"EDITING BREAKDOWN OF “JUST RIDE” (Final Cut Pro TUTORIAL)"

However, the reason I chose that for this video is because I knew we were on a time crunch. I knew our shot selection was limited, so I was gonna have to play with the clips and stretch them out to fill up the soundtrack. And also, I knew some of those clips I was gonna want to speed ramp and stuff like that. So yes, going back, if I could redo it, I would film it in 4K, take my time, be more deliberate with the shots. But we in a run and gun situation like this, we didn't have a lot of time. 1080p 120 frames per second fit the narrative, and it was still decently lit outside, so the footage wasn't too noisy or too grainy. Now, before we go into the clip by clip analysis, the 3 lenses I used on this shoot: the Sony 24mm G Master I used for most of the shots. I also used the Sony 50mm and also 85mm. All of the rolling shots towards the end were with the DJI Mavic Air 2 because remember, we didn't have a third person to help us get those roller shots.
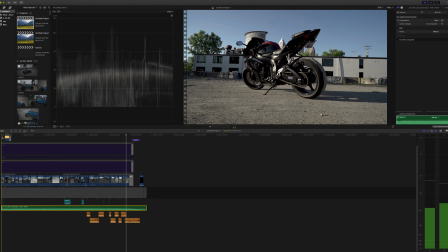[6:20]
Let's get it here. I'll go through these real quick just so you kind of know what lenses I use for what clips. So first clip, this is absolutely Sony 24mm f1.4. Second clip right here, 24mm f1.4.
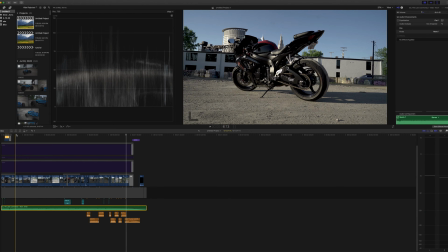[6:34]
Third clip, 24mm f1.4. 24mm f1.4, 24mm.
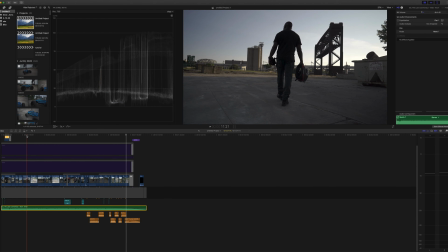[6:41]
This clip was my like establishing shot, so I wanted it to be like a grand clip where you could see everything.
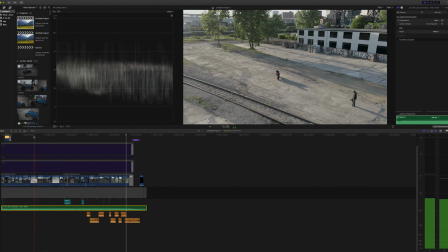[6:47]
So again, 24mm. Now this shot right here was with the DJI Mavic Air 2. I filmed all of the clips from the Mavic Air 2 at 4K 30 just so I could slow them down just a tad to make the shots a little bit more dramatic.
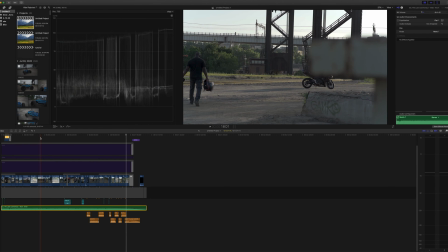[7:02]
So 4K 30 with the DJI Mavic Air 2. Now this clip right here, I used the, hold up, I gotta do the nerd thing, I push my glasses up. The 85mm. The reason I picked 85mm is because I love using foreground when I'm using like 85mm or any longer lens for that matter, because it just gives you like, it creates depth. It makes it like 3D, makes it more cinematic, right? So what I did is there was a trash can or something like there, and I'm like, ooh, that looked dope.
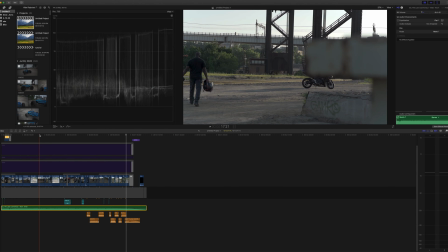[7:28]
So I put it right in front of the camera, and I had my guy walk far away from the camera, so that way it kind of stretched the image and gave you like that 3D look. So right here you can see up here in the corner where this is kind of going out of the frame and the focus is shifting towards him.
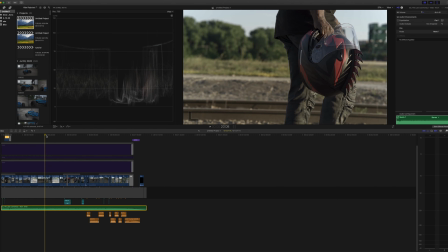[7:44]
So moving on to the next clip, this is 85mm. I wanted some isolation for the little detail shots of the helmet and his shoes.
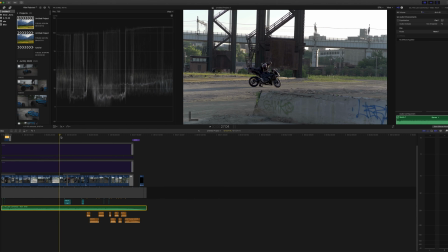[7:53]
85mm, again DJI Mavic right there. This is another 85mm shot.
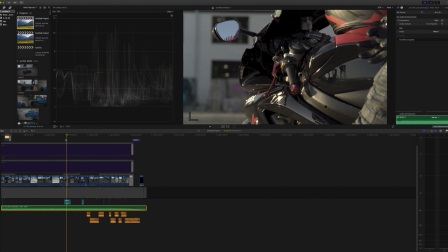[7:59]
This is 85mm. I like to use 85mm when I want to get like close up on something, but I don't want it to look wide. So that will allow you to keep the subject in focus, but it'll also compress the background.
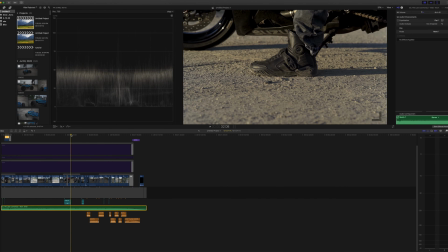[8:13]
There go the kids, my bad. 85mm here. Also, that is a 85mm shot right there.
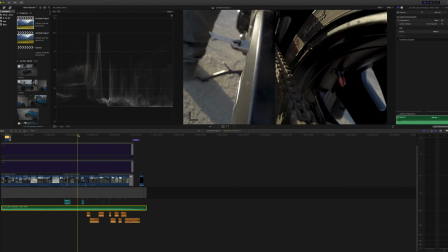[8:20]
This is 24mm, 24mm, 24mm.
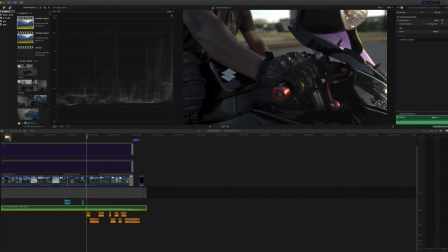[8:25]
I love this shot, by the way. It's just so different right here. This shot is 24mm, 24mm,
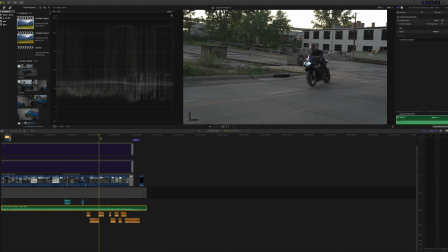[8:34]
24mm, and then this is the shot where I used the 50mm right here, and that's just because I wanted a little bit of separation, and the rest of the clips were all the DJI Mavic Air 2.
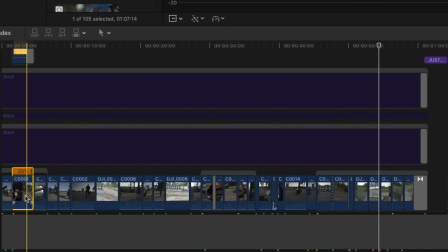[8:43]
Now, I did slow a lot of these clips down, so you can see most of these I used some type of slow motion or speed ramp. There are a few clips where I did use speed ramps. This clip and this clip, I speed ramped these together.
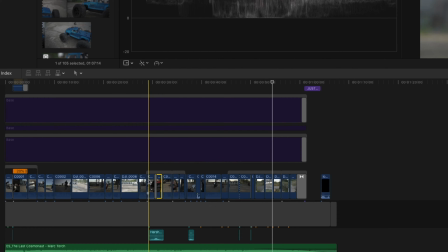[8:57]
And the reason I did that is because this was actually an orbital shot. However, his license plate was in it, and I'm lazy and I didn't feel like masking out that license plate from all of those frames. So I just cut the license plate out and just blended them together. So here's a little trick. If you want to create a transition, if you speed up the tail of one clip and you speed up the beginning of the next clip and you put them together, it creates a seamless transition that looks very, very dope.
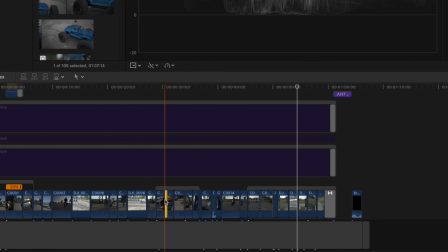[9:24]
Now for this one, I did go ahead and put a slide transition on there just to sell the effect even more.
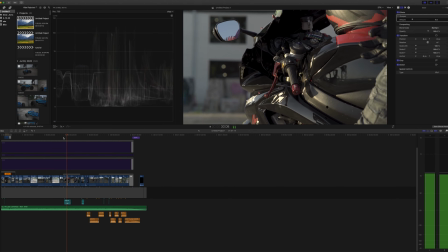[9:29]
I'll play it for you right quick. Boom. I mean, it worked, right?